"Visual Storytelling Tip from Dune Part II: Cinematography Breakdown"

Guys, I don't even do these kind of movies, but this movie is probably one of the best movies I've ever watched in my entire life. This is way up there, especially when it comes to cinematography.
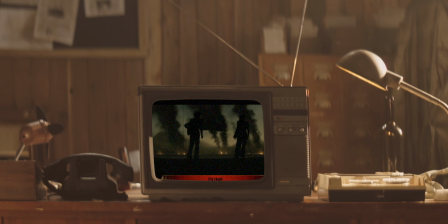10s
As a matter of fact, Greg Frazier, the DP, the director of photography of this movie,
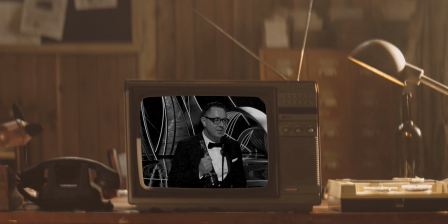16s
won the best cinematography from the last movie, the Dune Part 1 movie. So this is really the top of the top right now. I mean, this is the crème de la crème. So today we're going to break down of scene that enhances the storytelling of this movie this is the first time in the entire movie that they introduce a daytime version of giddy prime the planet right all
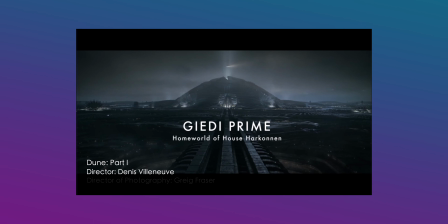the other planets in the movie have certain tones certain color tone um but giddy prime is different right because they wanna they wanna show that this is the dark side of the movie i think i watched an interview of greg frazier saying uh that he had a conversation with uh director then he was like well why don't to do this in black and white and like great let's be bold you know like let's be bold let's do it in black and white and really that's the job of the dp to make sure that the look the the color grading the framing the uh everything all the shots matches the vision of the director which is denifel nev in
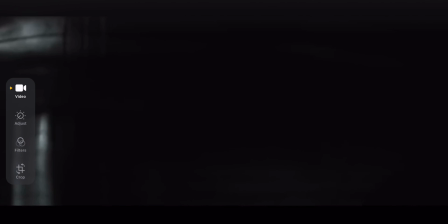83s
this case look at this scene man as he comes out right this they are trying to introduce this character right here and it starts with a dark frame and then the camera
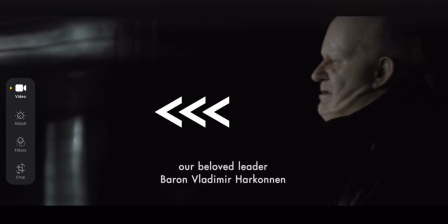94s
pans from right to left very slowly and of
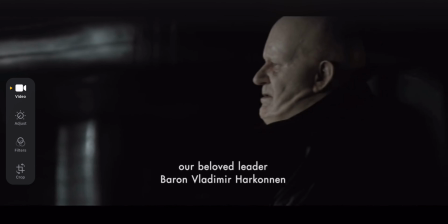99s
course you have to use the right lens for this especially for this type of a shot the character is coming out and moves faster than the
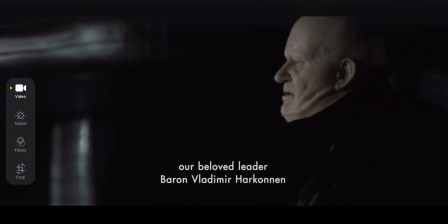106s
camera that's how you create this sense of like yeah there was a movement there and right now as he comes out let me go back really quick.
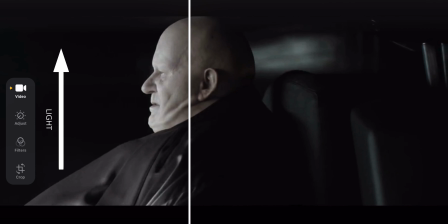114s
The last shot of this frame right here, you can tell that the more light they introduce in this frame, there is less saturation. And that's the idea. That's their idea. That's how they want us to be immersed in the story.
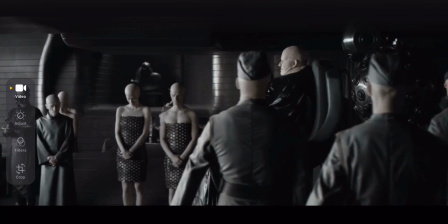126s
This is the next shot right here. And right here is just a matter of depth, creating depth. They have the guard here, the first layer of depth right here, and then the character, and then another group of people right here.
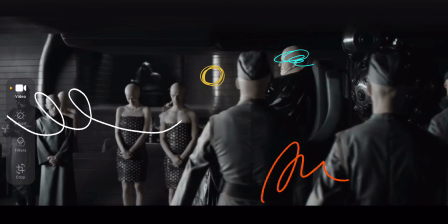140s
That's the third layer. and then you go all the way back um there are some stuff there even the lighting the lighting is just to create
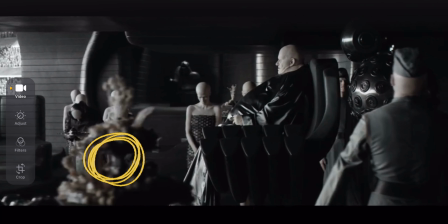147s
that depth but check this out i want to stop you really quick and i don't know what this is this is probably a platter of food or
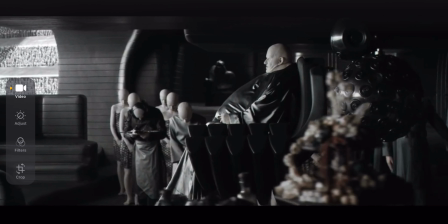154s
whatever it is you guys let me know what this is i'm not really good at that stuff but it still has color because it's it's more in the shaded
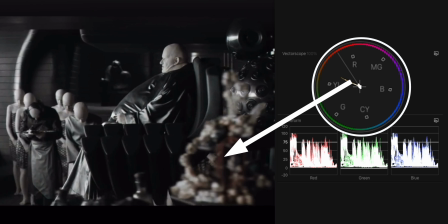162s
area and it still has that red reddish uh brownish maybe even some some blues there
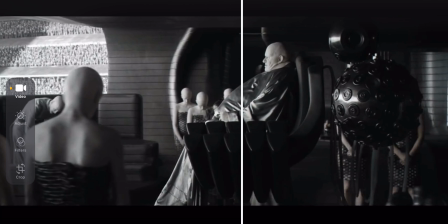170s
but everyone on this side on the left side check out the left side it's black and white you can still see some pink here on his head
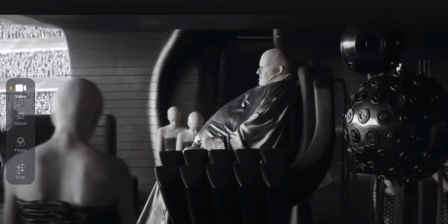177s
because it's in the shaded area and even you can see this with these guards right here this or this whatever these ladies are called because they
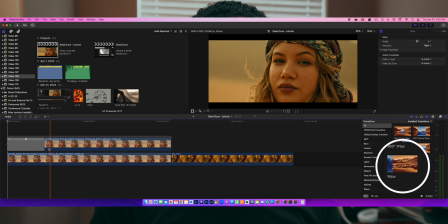184s
are in the shaded area and this is a simple thing that you can do on Final Cut Pro maybe just use a wipe transition I would say duplicate the clip I mean the simplest way to do it duplicate the clip and then use the wipe transition up top make it from left to right and it's very simple very simple I don't know what Dave Cole the colorist uh did when he color created this multiple ways to do
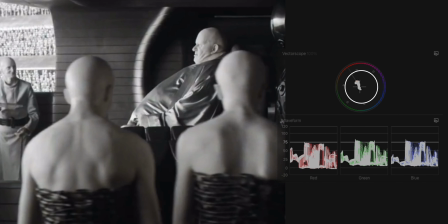208s
this the simplest way on Final Cut Pro is to use the wipe transition as the character moves forward and exposed to bright daylight now this is a close
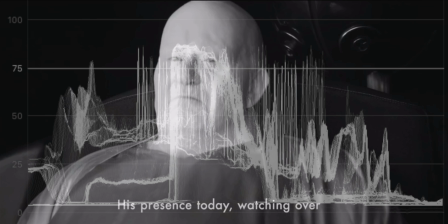217s
shot right here and you can tell everything is you know more light on his face all the highlights and mid-tones are very high key just to create that contrast.
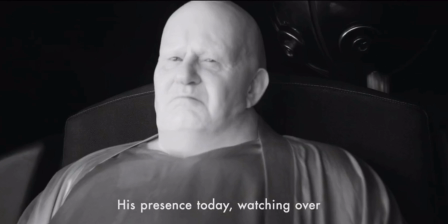226s
There's the dark side and there is his face. It's a choice, an artistic choice. Again, I'm saying that all the time because, yes, there are some rules of color grading. There are some rules of composition. There are some rules of just how to shoot or how to expose. But at the end of the day, you're the artist. You're the content creator.